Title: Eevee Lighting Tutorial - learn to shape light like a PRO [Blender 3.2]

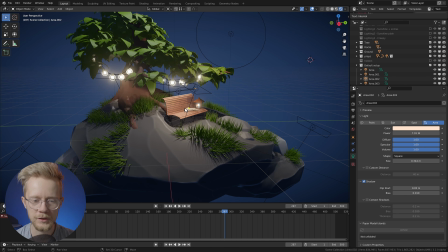(24:34)
And I do want to use mainly natural feeling light sources in this scene, so that's why I went for this slightly orange color. And that brings us to the principle, which is don't use just pure white light everywhere unless that's a specific intentional choice. So the most cliche way of doing the multiple light colors thing is to have specifically both warm light and cold light in a scene, usually so that the warm light illuminates most of the main subject and the cold light falls on the background or creates a rim light effect, or both. So that's exactly what we're gonna do, and we'll use the most cliche version, which is to have a cold rim light.
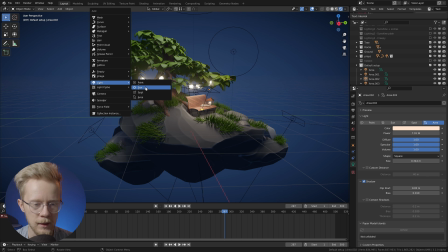(25:14)
Okay, so we'll just go ahead and add a sun lamp somewhere here. A sun lamp's position doesn't really matter, it's the rotation that determines where the light ends up.
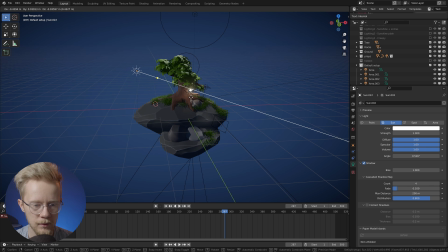(25:24)
So the idea is to have the sun lamp illuminating the backside of the island so that we only see sort of just these edges of the model light up. And we'll change the color of this sun lamp to be something bluish like this.
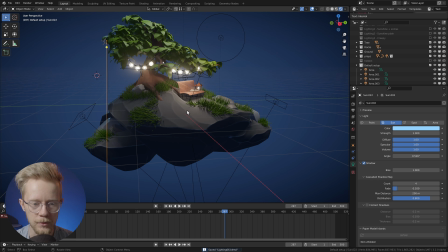(25:42)
And then we can start fine-tuning the strength of the lamp and the direction. We are already getting a pretty nice rim light effect. If I rotate this, I can try to fine-tune how I would like it to work.
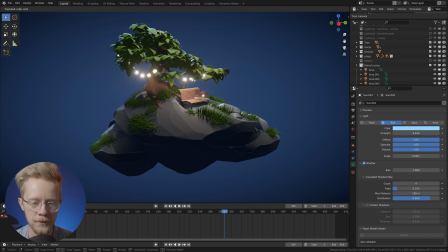(25:58)
I want to have it pretty much affect only the edges of the model, so I don't want something like this where the light bleeds a lot to the big surfaces of the island. So I want to have it oriented so that it only lights up the rim. So I think something like this would work pretty nicely.
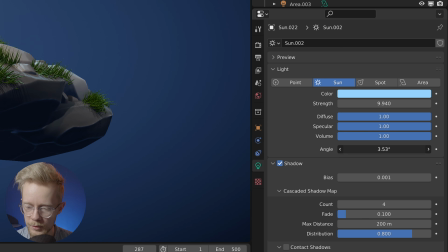(26:17)
And I will increase the angle of the lamp to something like 10-15 degrees.
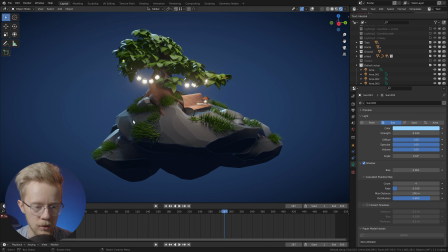(26:22)
And what that does is it just softens the shadows, just as with the size of the point lamps. The angle does the same thing with the sun lamp. So this looks pretty nice already. If we switch it on and off, we can see that we get a nice rim light effect. But I think this is a good place to talk about one more little trick I like to use when I'm working on lighting.
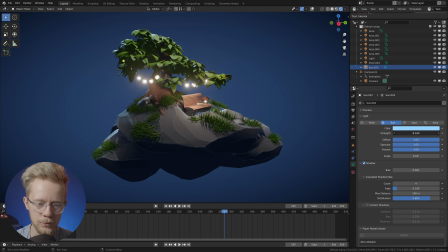(26:48)
And it's not much of a trick, it's just that doing this with the strength here doesn't really give me the full range of options, especially because with sun lamps it's soft capped at 10 here. It doesn't let me drag it past that.
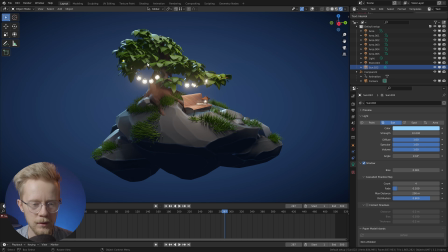(27:03)
I can see that if I bring it to 10, it looks better, but the trick is just that it's good to go a little crazy sometimes.
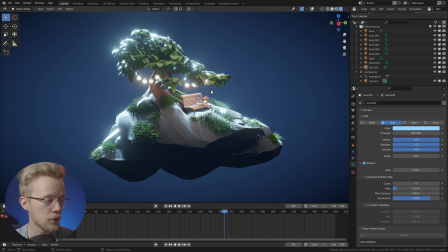(27:11)
Let's type 500 in here. Now that's a lot of rim light. That's obviously too much. I don't like it being that bright, but you get the idea. Maybe you want this kind of very drastic effect. And if you don't, you can just start coming back here and start decreasing this.
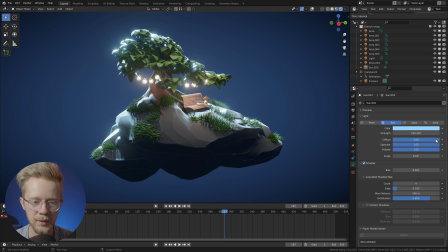(27:29)
And you might notice that when we get back to like under 100 or so, you start to realize that the 10 we had earlier was really pretty dim, and this scene might actually benefit a lot more from a rim light around 50 or so.
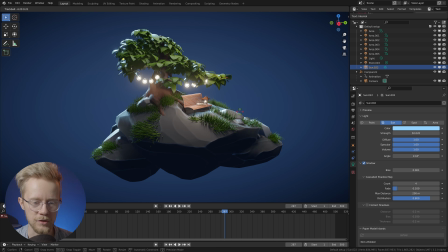(27:47)
If we fine-tune the rotation just a little bit more, something like this, you can see that we found a much better value than the 10 we had before, which looked like this. So yeah, let's put that back to 50, and now we're getting somewhere.
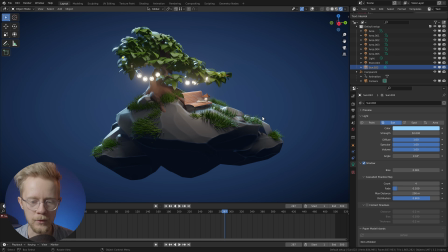(28:02)
Now this looks really nice, and the island really pops out of the background, and we have warm light in the front here, and we have a cold rim light, and we have really nice contrast overall. The cold light is still bleeding maybe a little too much here, so we'll fine-tune the rotation just a little more,
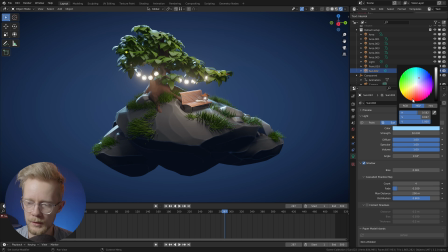(28:21)
something like this, and maybe we'll make it even more blue, like this. Yeah, I like that. And even though we used a sun lamp here to cover most of the rim light in one go, we can still fine-tune the rim lighting a bit more.
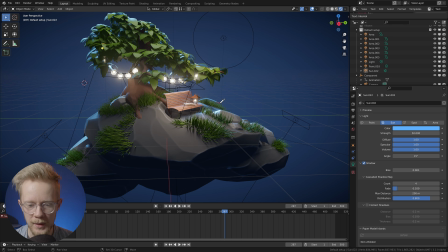(28:37)
For example, I'd really like to have this grass patch here be more affected by the rim light.